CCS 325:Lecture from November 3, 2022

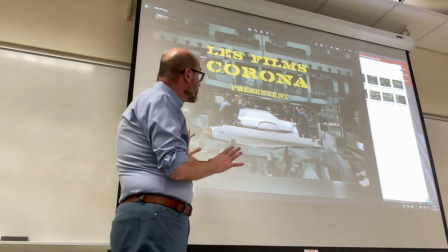4:07 In terms of framing,
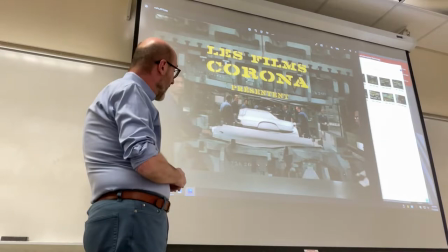4:09 you see three or four camera angles, this one from above, and a couple more that are similar, emphasizing the machinery over the human element.
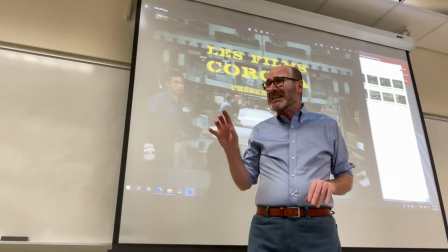4:25 And that, too, is a stylistic quality feature of the whole movie.
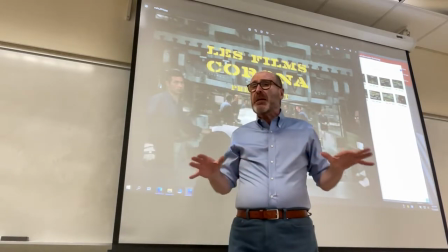4:32 In a lot of frames, you notice a preponderance of technology. The automobiles occupy more of the frame than humans.
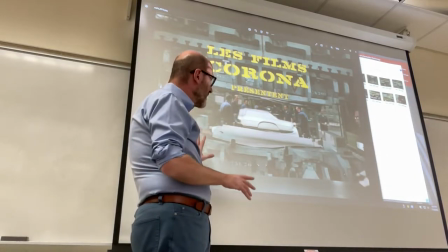4:45 Let's keep in mind that the frame is 4x3 because the movie
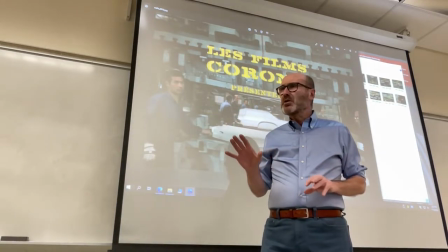4:50 was initially produced as a TV movie.
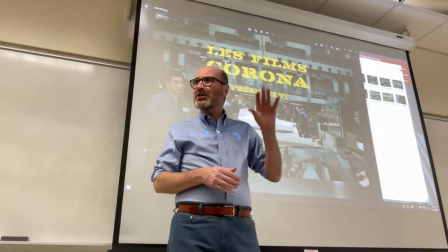4:55 It was not intended to be released in theaters, although it did go to the theaters by the end.
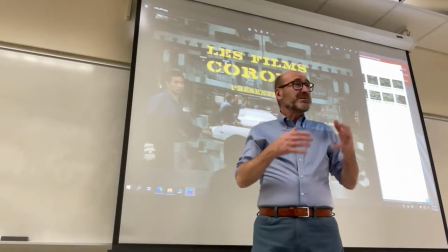5:04 And I mentioned how shooting in this format was
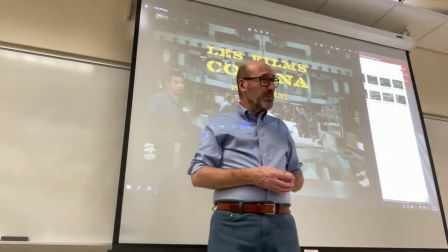5:09 less expensive in terms of equipment as well as film. film,
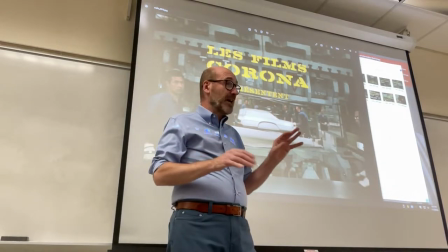5:14 the film itself is expensive, in spite of that, in his usual fashion by the end of the film,
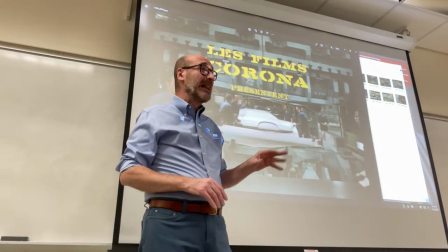5:22 Jacques Tati had run out of money, and in order to finish the movie,
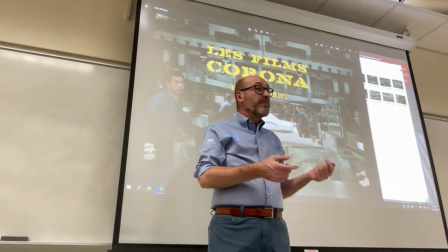5:26 he had to borrow the equipment and the stuff from a crew that was shooting a documentary about the film.
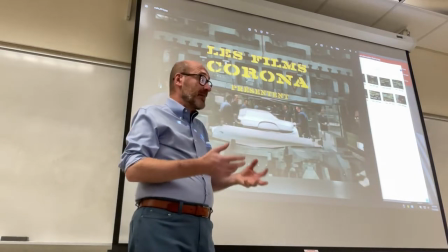5:34 A lot of films have semi-professional people shooting a documentary for limited circulation.
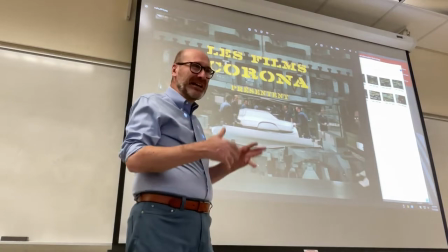5:46 And so he engaged them in the conclusion of the film.
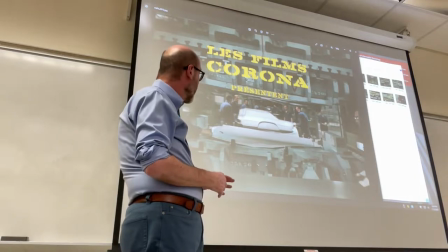5:55 Okay?
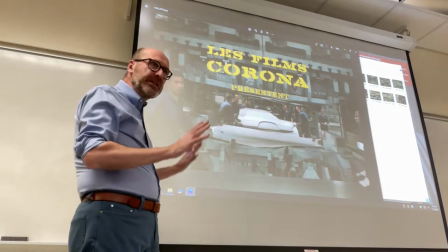5:56 Of course, you have a choreographed repetition of gestures. is everything follows a
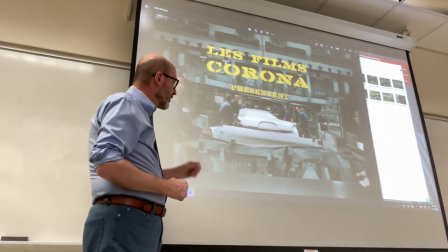6:04 rhythm and the sound also in numerous scenes of the movie emphasize this kind of repetition.
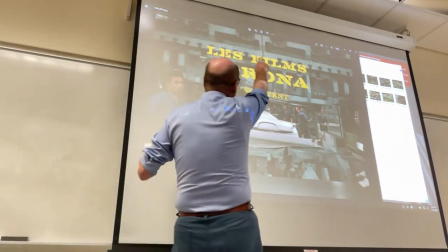6:13 So you see, of course, the frame is defined
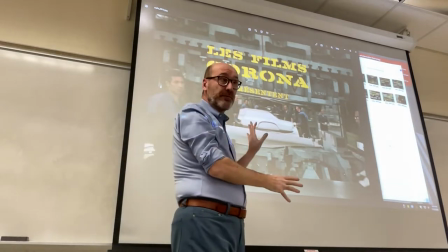6:20 by the structure of the machine in the assembly line itself,
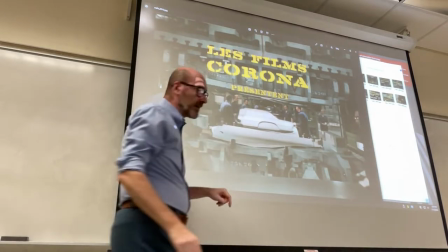6:25 right? you see where it starts and where it ends and
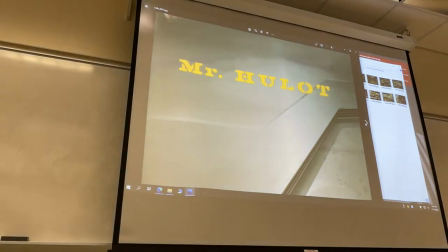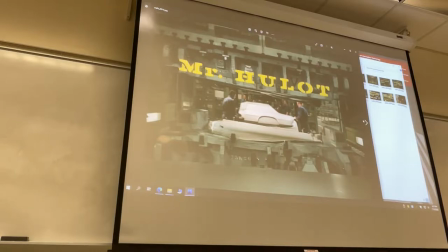6:39 you see the same kind of framing
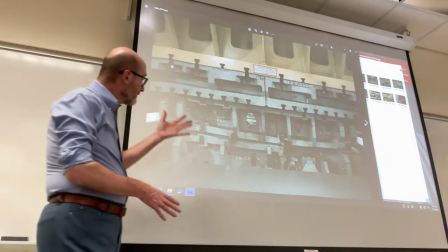6:48 repeated this is the machine one of the things that gives it a rhythm is the fact that the machine is printing car
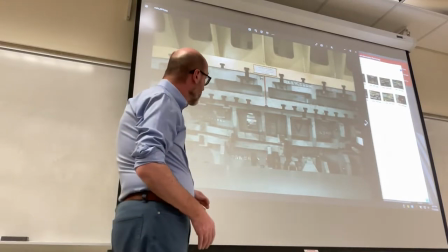6:56 parts right it's bending the metal to produce the car part so
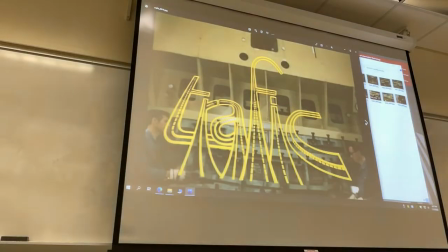7:03 you see the machine closing and opening numerous times and
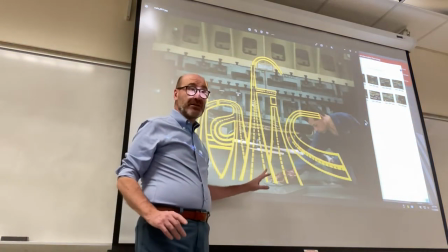7:10 a minor pattern that you may have noticed already and
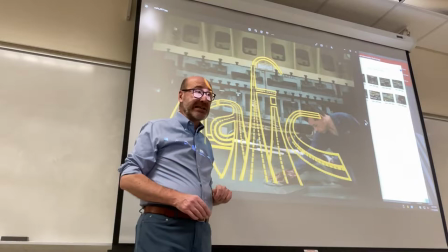7:17 you'll see it again today is about people cleaning there is always someone cleaning something polishing something.
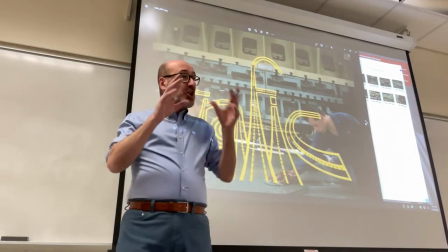7:25 And it's typical of the general theme of lack of deep meaning,
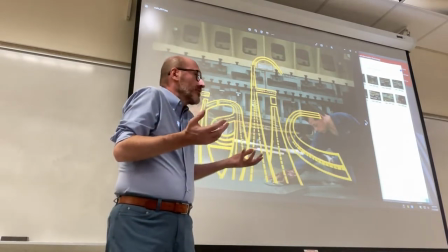7:32 because cleaning is, of course, a meaningful, irrelevant activity for all of us,
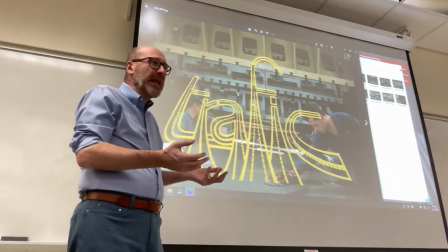7:39 but it doesn't have any deep meaning, especially when cleaning is applied to products whose
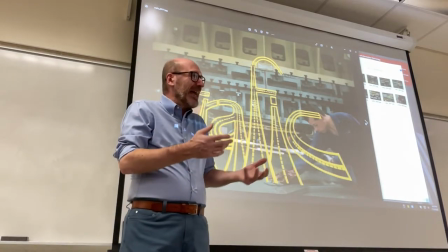7:47 existence don't really add anything to our own lives.
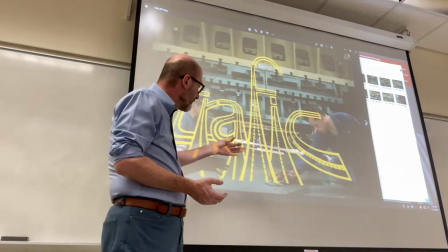7:53 So you see people cleaning offices, cleaning the cars themselves,
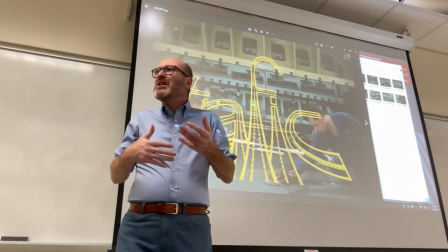7:59 etc., which is humanity spinning the wheel, basically.
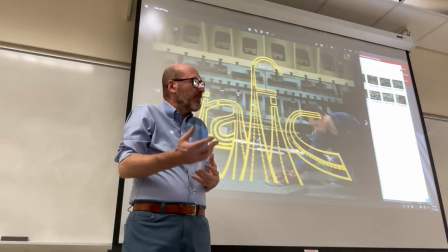8:06 Involved in activities that don't inspire any deeper learning
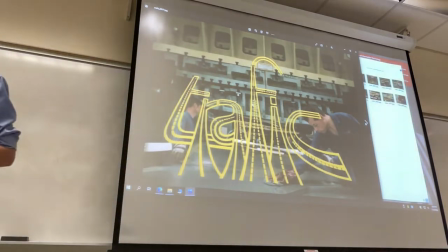8:12 of meaning or the acquisition of sense to be applied to life.
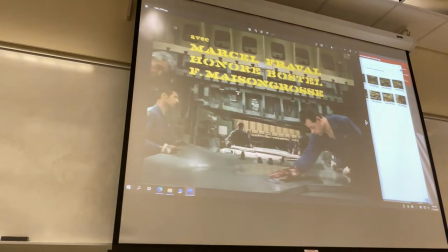8:22 This is another angle for the same scene, and here we are back
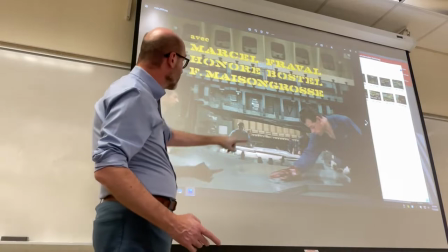8:28 looking at the machine and the structure of the machine defines the boundaries of the shot.
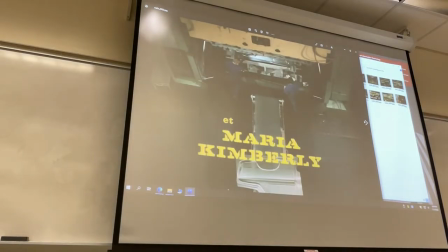8:37 Now we are from the top, and again one piece of card after the other.
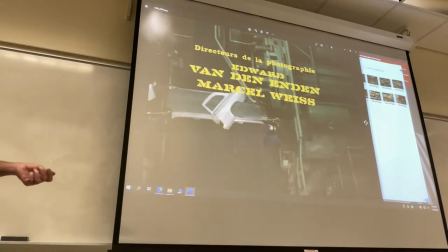8:46 So the condition of humanity is a condition of servility. Humans are servile,
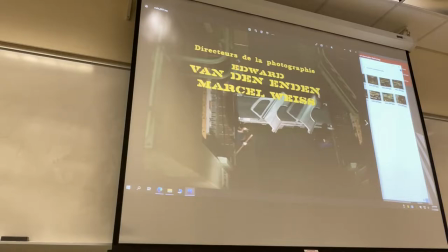8:53 are subservient to this kind of technological life.
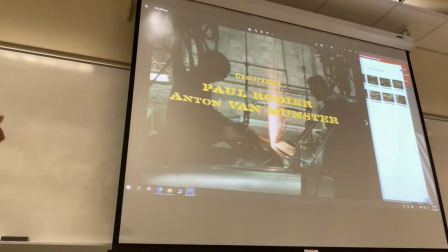9:02 They're never at the center. They're never the heroes.
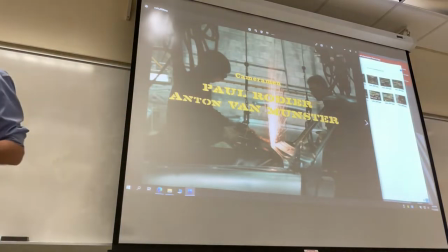9:06 It's not humans who are moving or going nowhere or anywhere. it's just the cars.
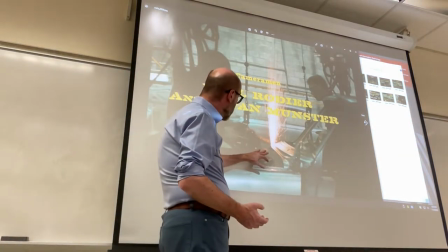9:11 In this case you see welding and I've just captured this frame but you see the welder moving the
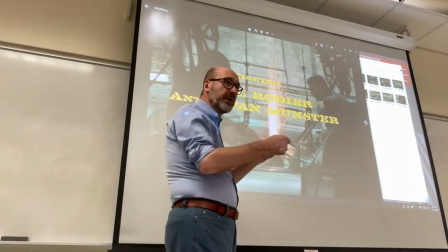9:19 machine up to different points repeating again over and over the same gesture.
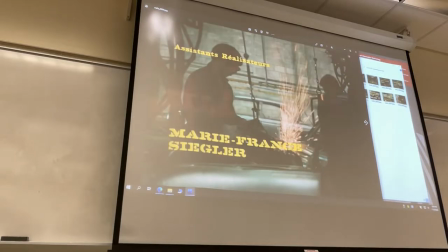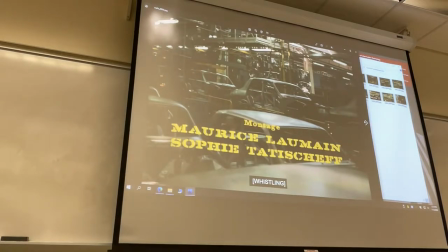9:32 And you see different shots of course this was created was was shot in a real factory.
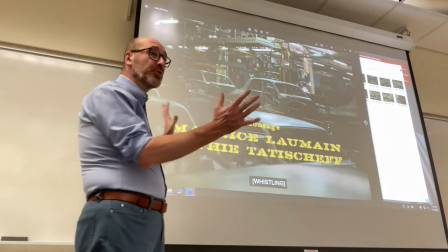9:38 Another kind of shot that you see inside the factory is this, crowding the frame with industrial element,
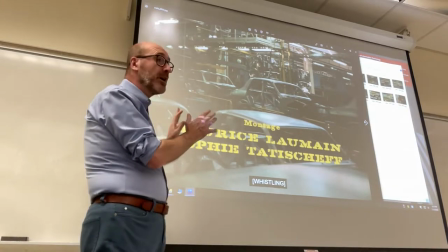9:45 using an angle that multiplies the opportunity for pieces of machinery to enter the frame, right?
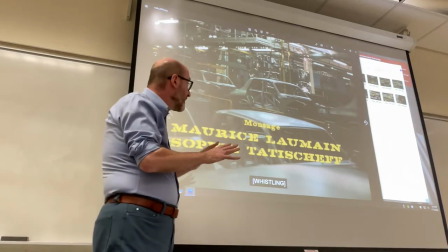9:54 To show the domination, the preponderance,
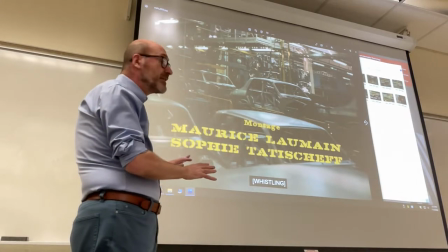9:57 the prevailing presence of technology in our lives but
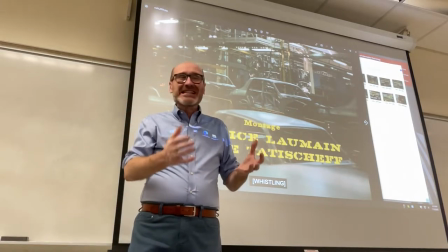10:03 the machines have occupied our lives and
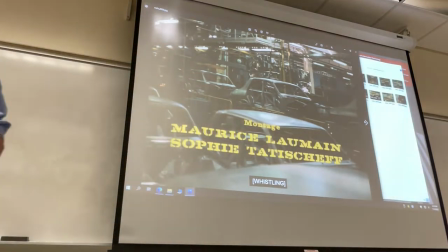10:09 taken sense or meaning out of it right so there is also the experience of meaningless of
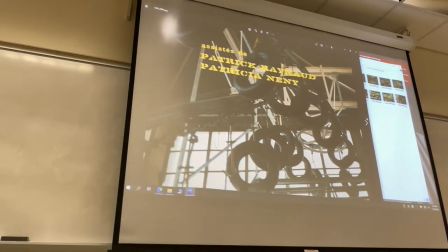10:16 the experience of a senseless life of a life where you're not recognized you're not acknowledged
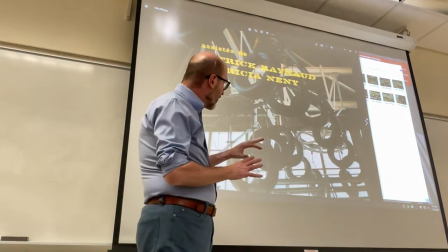10:24 this is another example of a shot that is connected to the theme of the film,
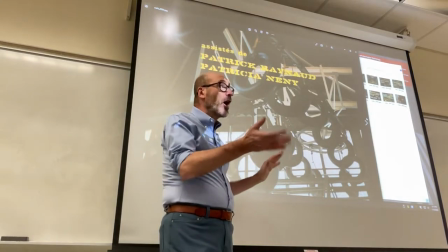10:31 pieces of cars, in this case tires, are moving. So you see them moving,
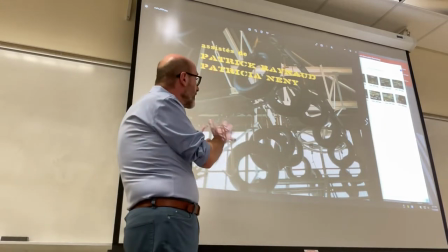10:37 and there is a lot of movement when it comes to these secondary elements in the film,
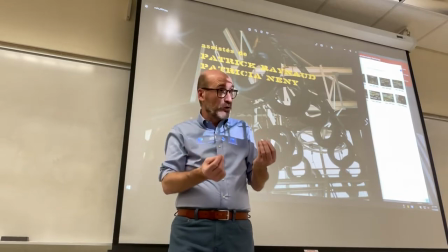10:45 but when it comes to the actual mobility of humans, humans trying to move from point A to point B,
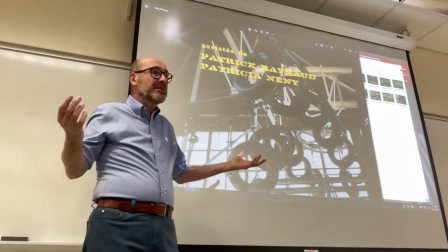10:53 then technology is a hindrance.
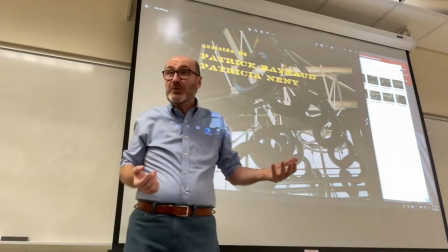10:56 Doesn't really perform any utilitarian function or service.
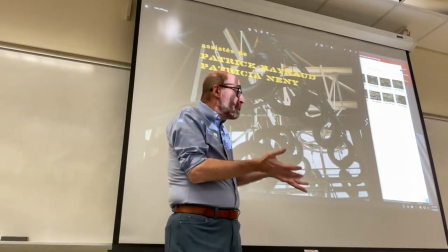11:02 And in fact, throughout the movie, the only people who are moving effectively are people who are trying to walk.
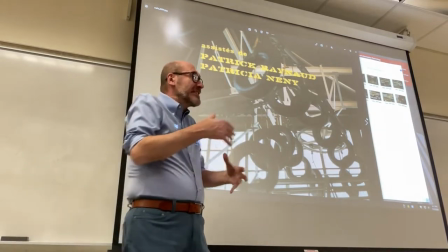11:08 And their walking is slowed down by the presence of cars.
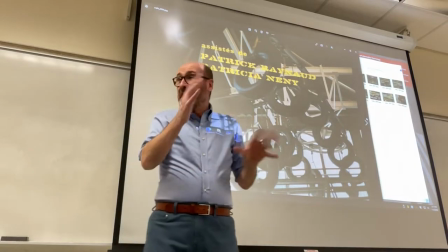11:14 Okay, so it's a parody.
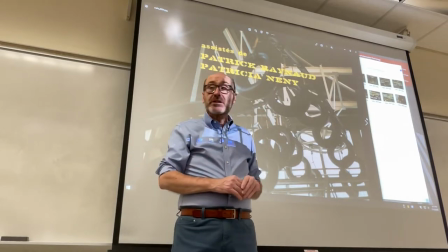11:16 It's an ironic interpretation or critique of modern mobility whereby cars are the problem,
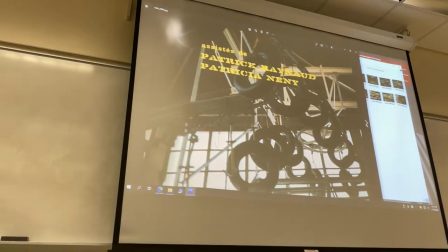11:24 make you less mobile, and best case scenario there, mobile cages.
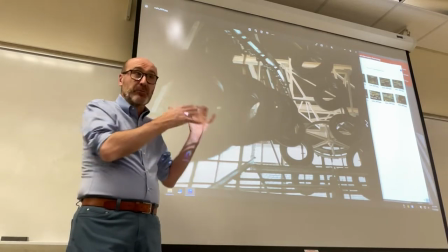11:33 Your life is caged by the vehicle, and we'll see later people inside, lots of people inside their vehicles.
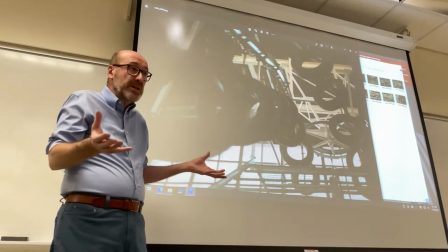11:40 They're not doing anything. They're not going anywhere, really, because they're always stuck in traffic, and the traffic is moving very slowly.
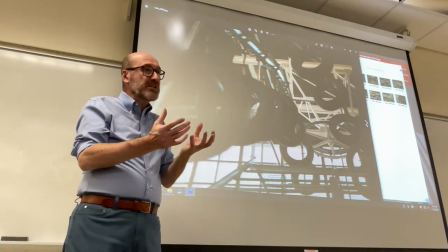11:49 But that's how life has been structured after meaning and sense have been taken,
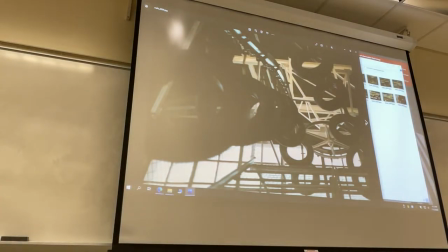11:55 subtracted from it, right?
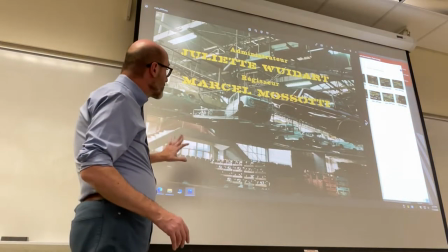11:59 Again, a shot that allows you to see how many different elements
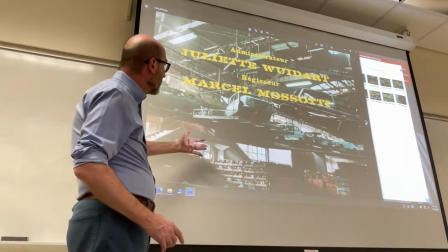12:04 of industrial assembly lines are present together, right?